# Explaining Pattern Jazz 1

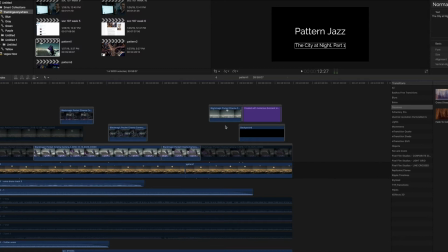0:11 All right, hi and welcome everyone. I'm going to use this opportunity to focus a little bit on how I created this new track,
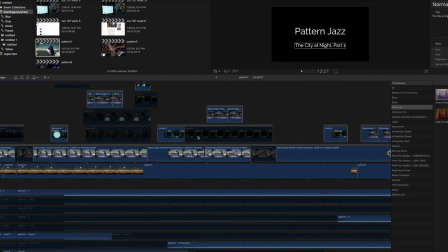0:20 which is actually a part of a series of tracks called Pattern Jazz.
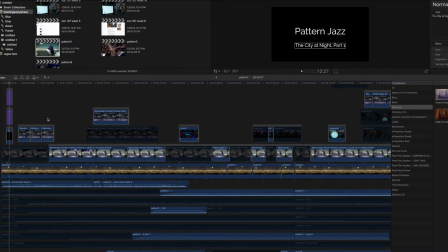0:25 The first series is, I believe, 3 or 4 parts, and it's called The City at Night. And it starts based on a video loop, which you will see playing in the particular song, and it's this loop of a city,
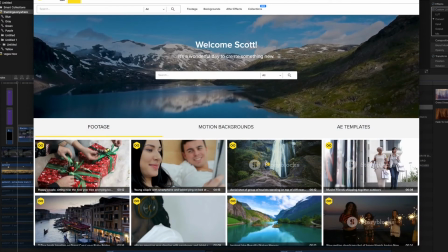0:43 and that is actually from a site I subscribe to called videoblocks.com. And one day I was just typing in a keyword,
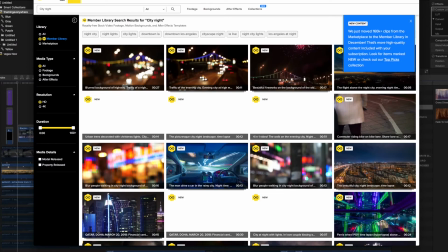0:55 city and night, and I wanted to see what would come up, and a variety of different images came up.
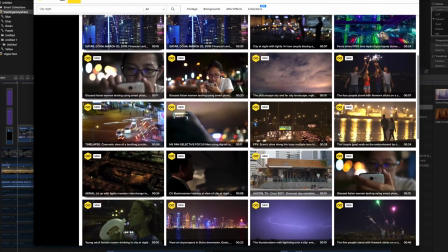1:03 And so essentially what I did was I chose 4 images that I thought were pretty evocative.
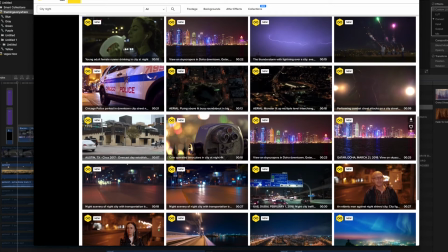1:09 They're actually video loops,
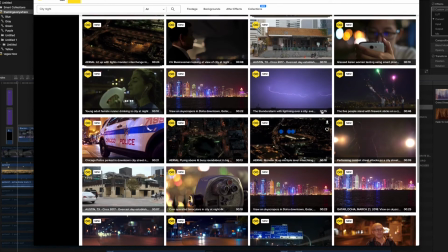1:11 and I use this site quite a bit for other videos that I do for my features on themed and immersive spaces.
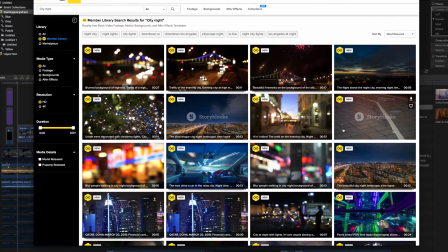1:19 If I need some stock footage and so forth, it's pretty wonderful. I think it's like $149 a year, and you get unlimited downloads.
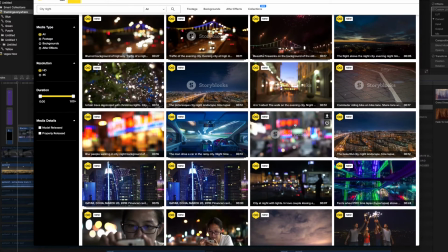1:27 So I've been trying to use it more and more in some of my music videos because there's evocative stuff. There are images, or videos rather, that are shot from different places all around the world. There's some pretty artsy stuff. In most cases, these are fairly short video loops.
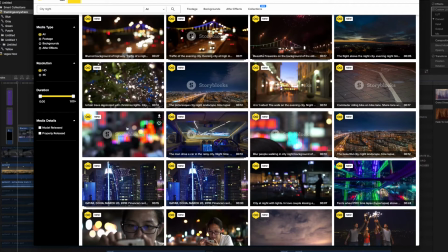1:43 So what I typically do is I will download a loop like this and then bring it into Final Cut Pro and create a longer loop out of that by doing reverses and sort of connecting the seams of multiple
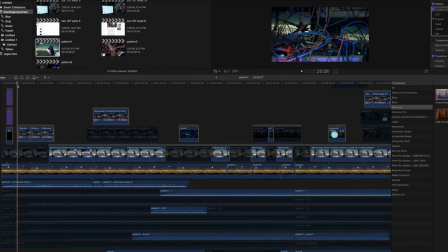1:58 versions of the same clip. So it started really with the video, and I'm trying to suggest in doing this series that I'm trying to create more of an interplay in terms of performance between what I'm doing musically and what's happening with the video. In addition to the video loop, you'll see it come up in a few places.
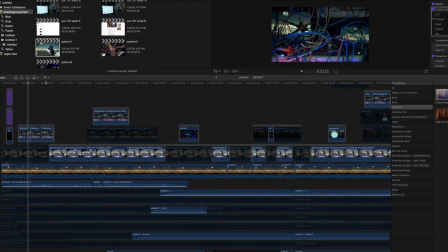2:17 I record some footage of my modular setup, and what I try to do is use an iPad and an iPhone just as a bit of an aesthetic, backdrop that has the same video loop playing. So that's like the second version of that loop. And it comes back in a few other places.
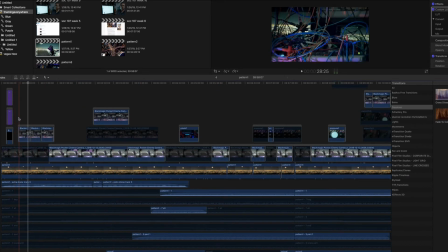2:35 I might take the original loop and blow it up and sort of do some things with it in terms of effects or composition. And then when I record the solo track, which I'll talk about later, I do the same thing.
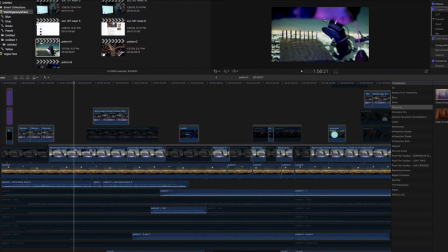2:49 I actually have my instrument set up in front of my Mac video screen, and I use that as the backdrop. So it's the idea of trying to get the video loop, which is pretty simplistic, right?
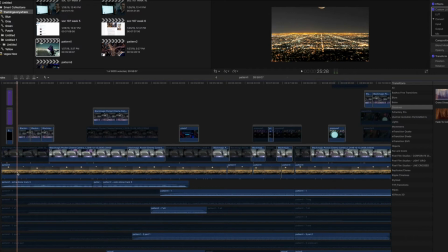3:03 It's not that lengthy, and as I said earlier, I have to really modify it and think about some interesting things visually, but I wanted to use that as the thematic that connects the different parts of this piece together.
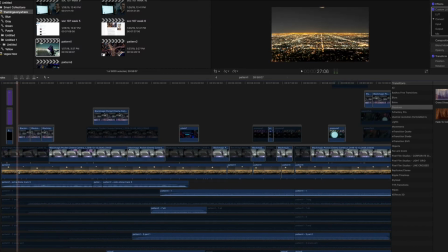3:17 So what I did was, once I had this loop, I put it on my screen and I worked on playing through my modular, and I specifically had in mind a series of 10 or so tracks based on quite a few different sound modules in my Eurorack setup.
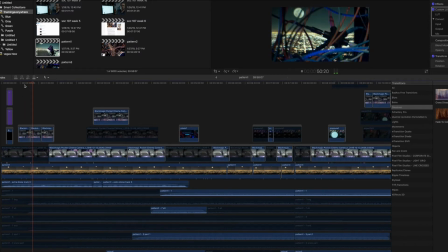3:35 So things like plates, plonk, pluck, which all have different sonic approaches or characteristics to them. Some of my other sound generators, including, I believe I used the Pico Voice.
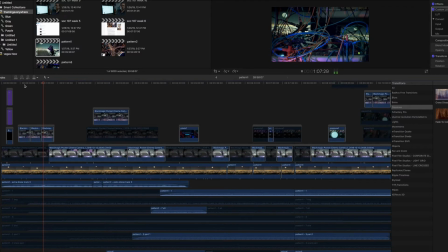3:51 And I might have put some of the sounds through various effects on my modular system, my Pico DSP, perhaps my Fusion VCO, which really I think of in a lot of cases as an effects unit just because of what it does with the tube sounding distortion that is really cool when you do
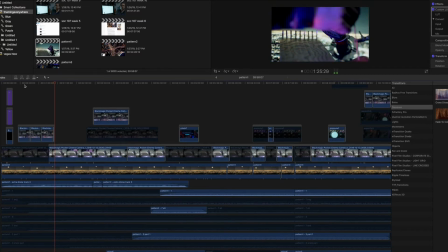4:10 the audio in. And I try to then just over time develop these sounds.